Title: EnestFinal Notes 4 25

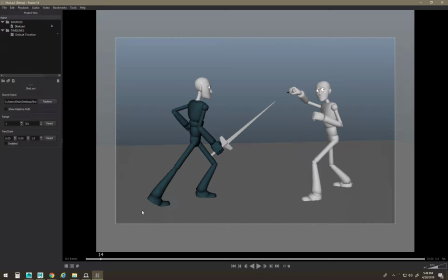494s
the leg kind of overextends, and then the toe slides back for some reason. I would just lift the toe up or move the hips back or something to get that to feel more dynamic.
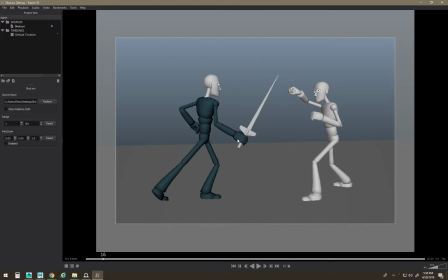512s
I watch the curve on the hand because your hand kind of just stops and then moves forward, and you want it to kind of like smoothly move through the air. The spin is cool. I'd lift the toe up so the knees aren't overextended.
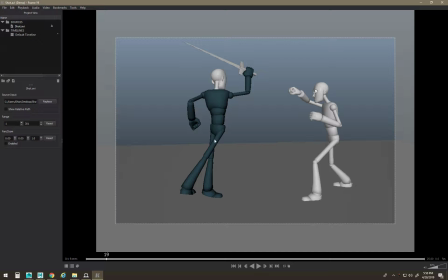531s
I'd move this foot so that foot is bent more. This foot plant's pretty heavy. I'd probably soften that up a little bit.
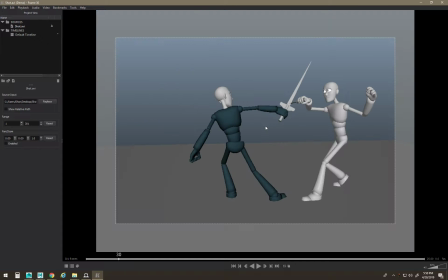543s
Watch the blade angle because you're kind of just coming through on a weird angle here. So this guy's trying to attack, but the blade is like clearly not going to hit this guy.
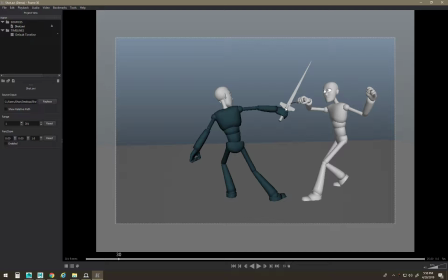559s
So you just kind of turn the blade so you see the blade side towards the enemy.
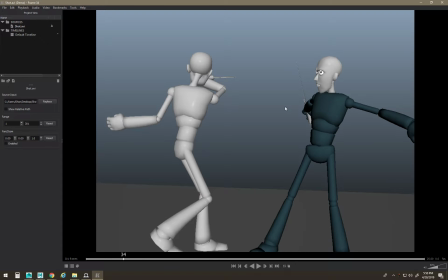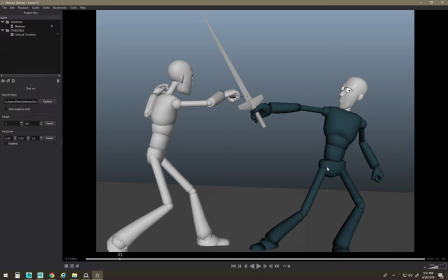573s
This pose feels strange. Like I just watch the knees and I'd look at reference, like what should this pose look like?
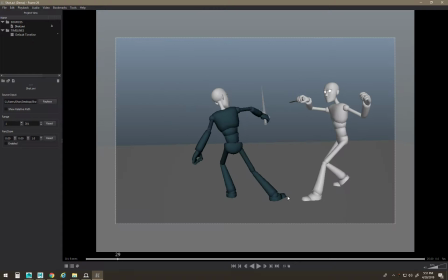579s
This just feels weird on where the foot is. If you were going to draw something, you probably wouldn't draw it like that.
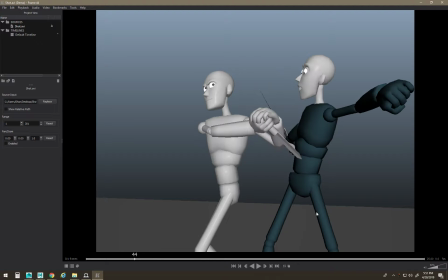587s
And then he's like, oh, you hit my sword. You'd probably have the hands together more earlier.
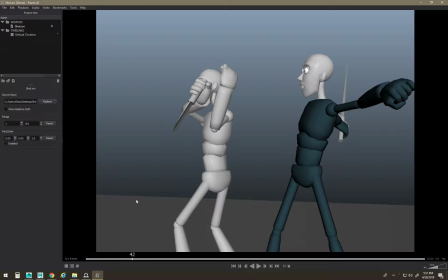595s
So it would be like...
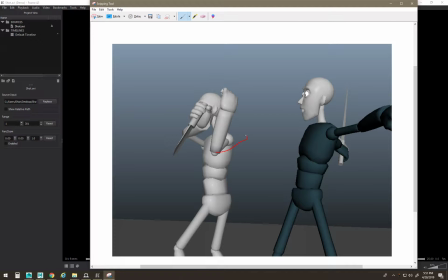602s
I think this elbow would be over here more already, and you'd probably have the hand here and then the elbow out already, you know. So then this elbow would kind of already be moved there.
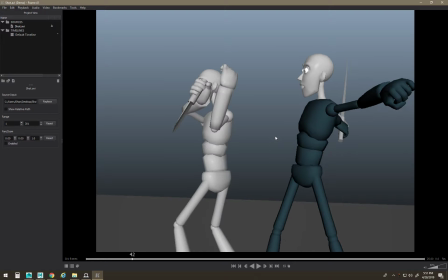617s
That way the force would go more straight into the
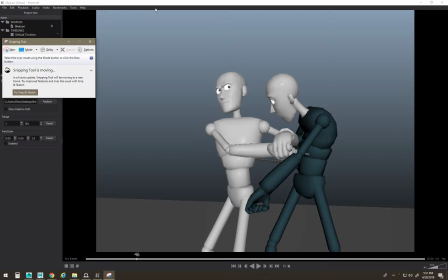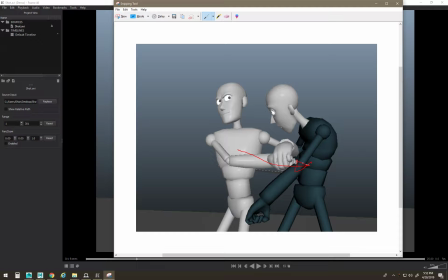628s
because you want the blade to go straight in at this angle into the guy and not kind of come up and around. Because if he was coming up and around, then the hand would follow this line of action.
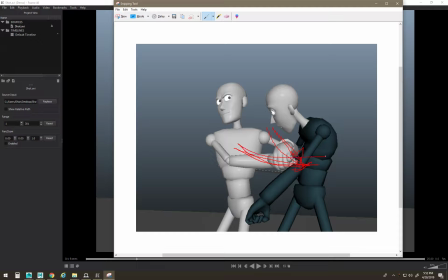642s
But you want your hand to kind of go right into the chest and feel better, and not this angle.
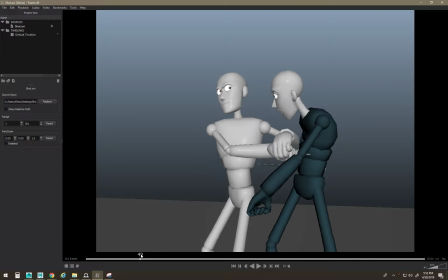653s
Yeah, see how it kind of turns as it goes in? It feels weird. And then the hand comes off, but you want to kind of,
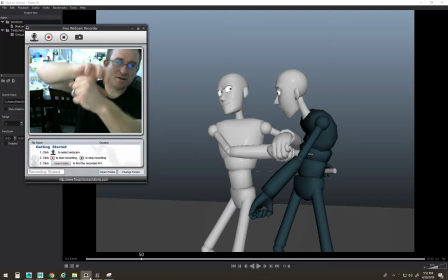667s
when the hand comes off, you can kind of, right now it just kind of goes like this, but it's sort of an opportunity. You can have it go, I don't know if you want the hand to come off on purpose or not, but, so I would either go slide this way, or like something more interesting than what you got is worth looking into.
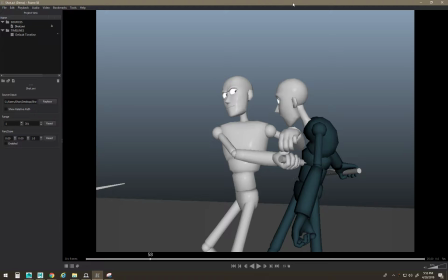688s
And then the blade kind of, right in here, the blade kind of slides around in his chest. You want to lock that down into a specific spot so it feels like it's attached to the character.
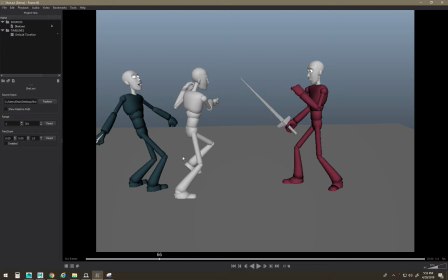Watch the curve on his hand so it like pops up for some reason.
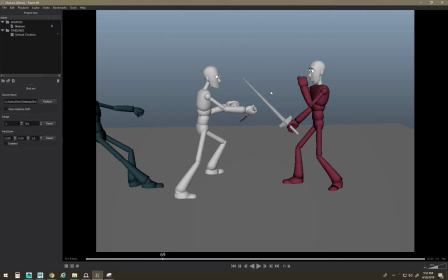712s
I think it goes over and it goes pop and then back down. Go like bam, bam, bam, boom, pop up and then down. Smooth that out. You got a guy.
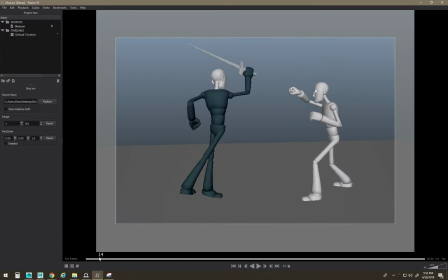727s
So suddenly there's a red dude. He's looking behind him.
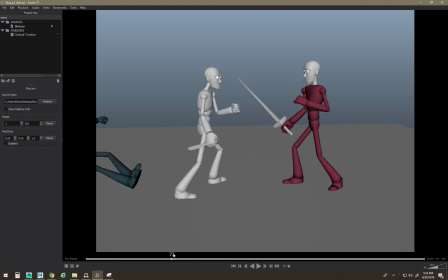731s
He's stabbed. You want to have this guy still coming up on this shot like he just arrived, because it's weird that he just showed up for no reason, you know. So if the first frame here was him like